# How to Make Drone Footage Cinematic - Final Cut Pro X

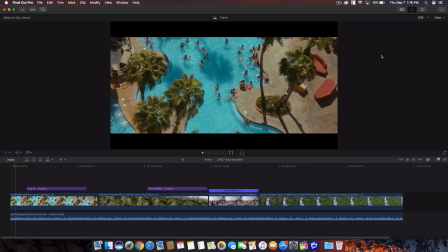What's going on guys? It's KingTutsPro back with another video. In today's video I'm going to show you guys how to make your drone footage more cinematic for your vlogs, for your short films, whatever you guys are going to be making this tutorial useful of, that is all up to you.
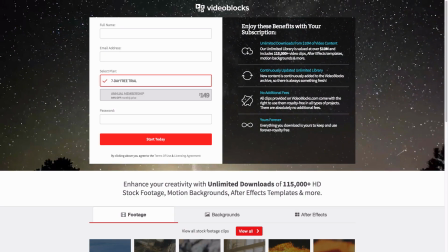Now this video is sponsored by Videoblocks.com so to get started with your seven days of Videoblocks for free be sure to visit the link
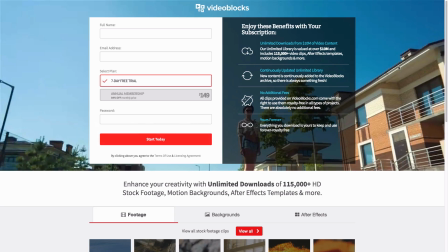Videoblocks.com slash YouTube or go to the description down below where you can sign up as well and go to the same link.
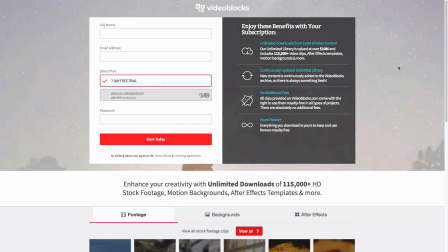You guys have access to 3 million videos that are royalty free of course, which is really cool.
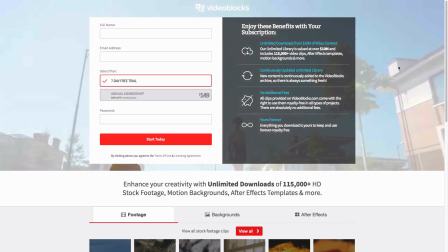You can also get effects and backgrounds if you would like.
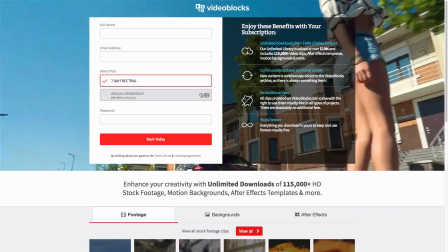So check them out, link in the description along with everything else that I'm going to be showing you guys in this tutorial right now.
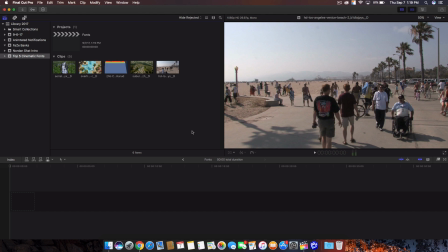Hopping on to Final Cut Pro X, assuming you have all of your video and your music into Final Cut Pro X already,
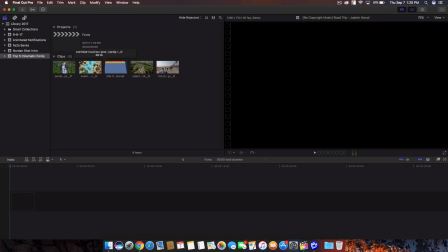all you have to do from here is just drag your videos. So I'm gonna drag this one first that I got from VideoBlocks.
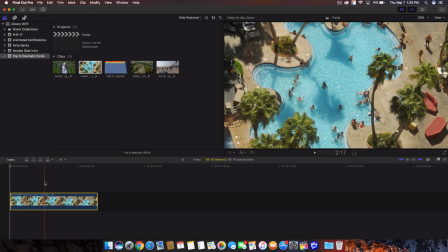All I did is I just looked up California or drone footage. They have a whole section for drone footage, which is absolutely perfect.
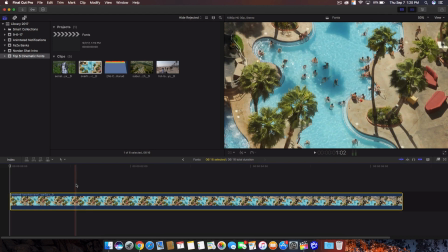This is where I got it. And they have some amazing clips that you guys can use that are royalty free. So you guys can use them in your projects. So this is the one I use. It's very nice. It's like a very like a time lapse or like a sped up video of the people kind of swimming in the pool there,
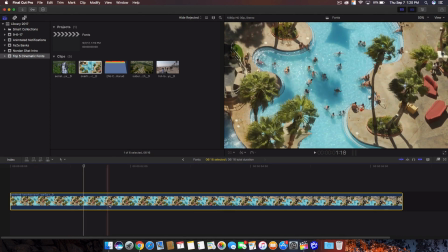which is really nice it kind of makes up for this vlog type of feel so that is a really great a great way to start assuming you have your drone
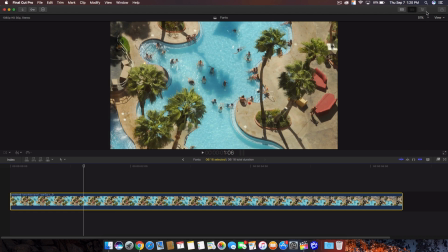footage already this doesn't have to be drone footage but I'm obviously gonna be working with that so from here all you have to do is add some effects
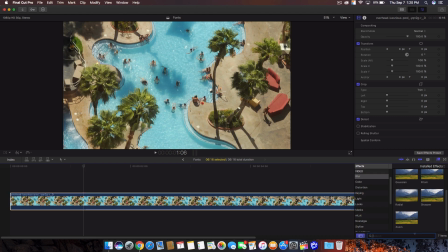so first of all I'm gonna go ahead and look up the effect called letterbox and a letterbox just gives you that the top and bottom black bars that makes the video very cinematic that you guys see in a lot of videos and short films and stuff like that.
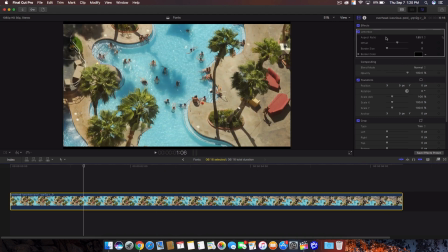So when you add it, you're gonna have that very thin bezel. All you have to do is go into the inspector, go to the letterbox panel, and in the aspect ratio,
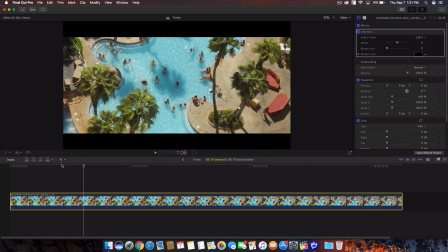change that to 235 to 1, and that will get you the standard letterbox aspect ratio, which is what we want. Now, after we've done this, we want to go ahead and add our color grading effects.
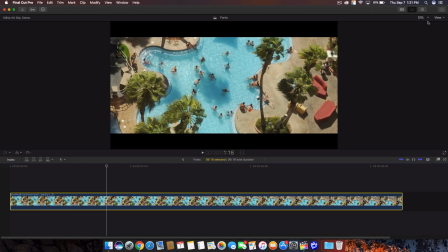Now, this is also completely free. So I made a whole video on this, you know, I made a whole video on this separately.
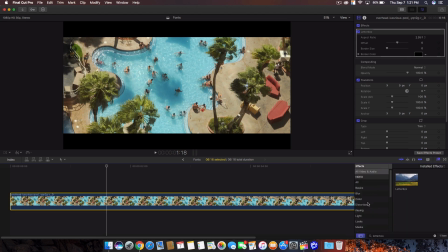So a will be down in the description as well if you want to watch that. But the effect is called AMLUT and I'm going to go into the effects here and get rid of that. So it's called AMLUT. Once you install it, it's for free of course, but just drag that onto your clip there.
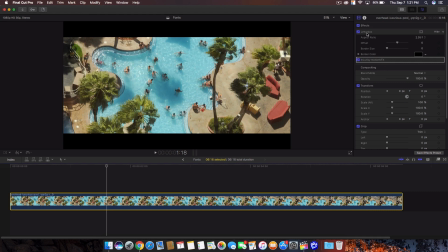And once you are there, you want to make sure that the AMLUT is beneath the letterbox or else you're going to be color and grading the letterbox as well, which is not what you want. So from there, click show, and then you're gonna have a couple of settings here that you guys can change. Just go to the AMLUT library.
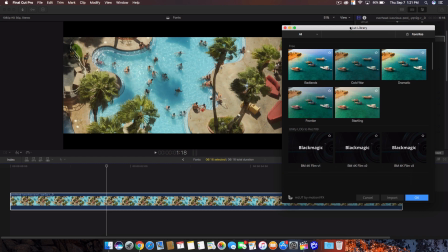And then here, it gives you a couple of things that you guys can use for your video to kind of color grade and color correct your video. In this case, we're color grading. We're not color correcting. We're not making changes to the video. We're just adding a filter pretty much.
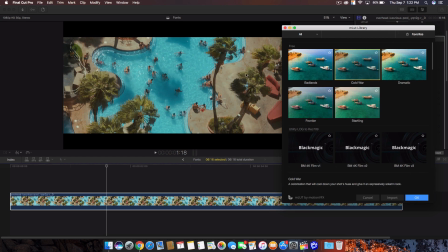So I normally, the one I do is Cold War. It gives you that very summer vibe look, especially with the pool here. It just makes it really nice and it gives you that kind of greenish blue, kind of green, blue, orange feel to that video or that tone.
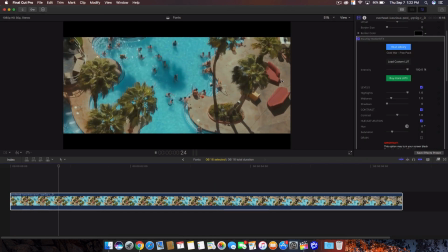So click OK. From here, you're gonna have this effect here, which is super nice. Here's the difference. You have the before and the after. Huge difference. You can already tell it's very cinematic.
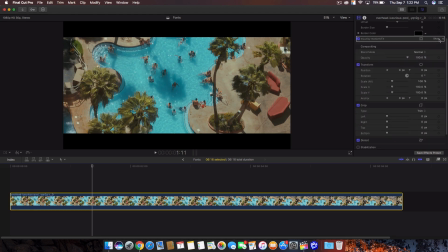Now, this is not gonna, you know, to complete the whole cinematic look, we need some good text or some good font.
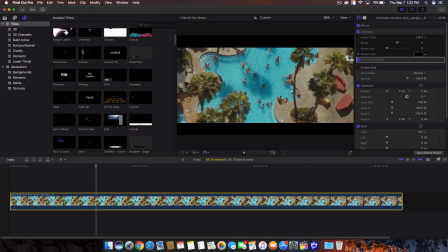If you guys don't use the right fonts, this is gonna look really bad. Go to custom and drag that onto your video just like that.
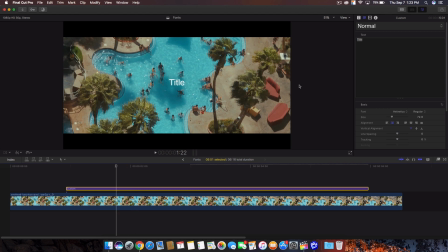A couple of fonts that I would recommend, my top five personally, is the bold font, Bebes font, Didot font, and Helvetica font. Those are the best, in my opinion, looking fonts that will look good on cinematic films and short films and stuff like that, even vlogs.
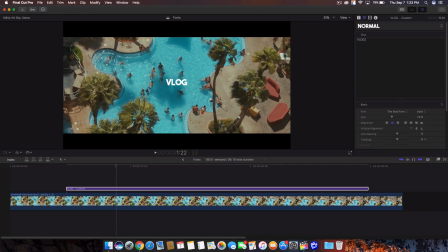So I'm going to go to the font here and I'm going to change that to the bold font. So like that. And you guys can do anything you want. I'm just giving you as an example of what it looked like. So from here, you can change the size and everything. In this case, I'm going to make it a little bit bigger.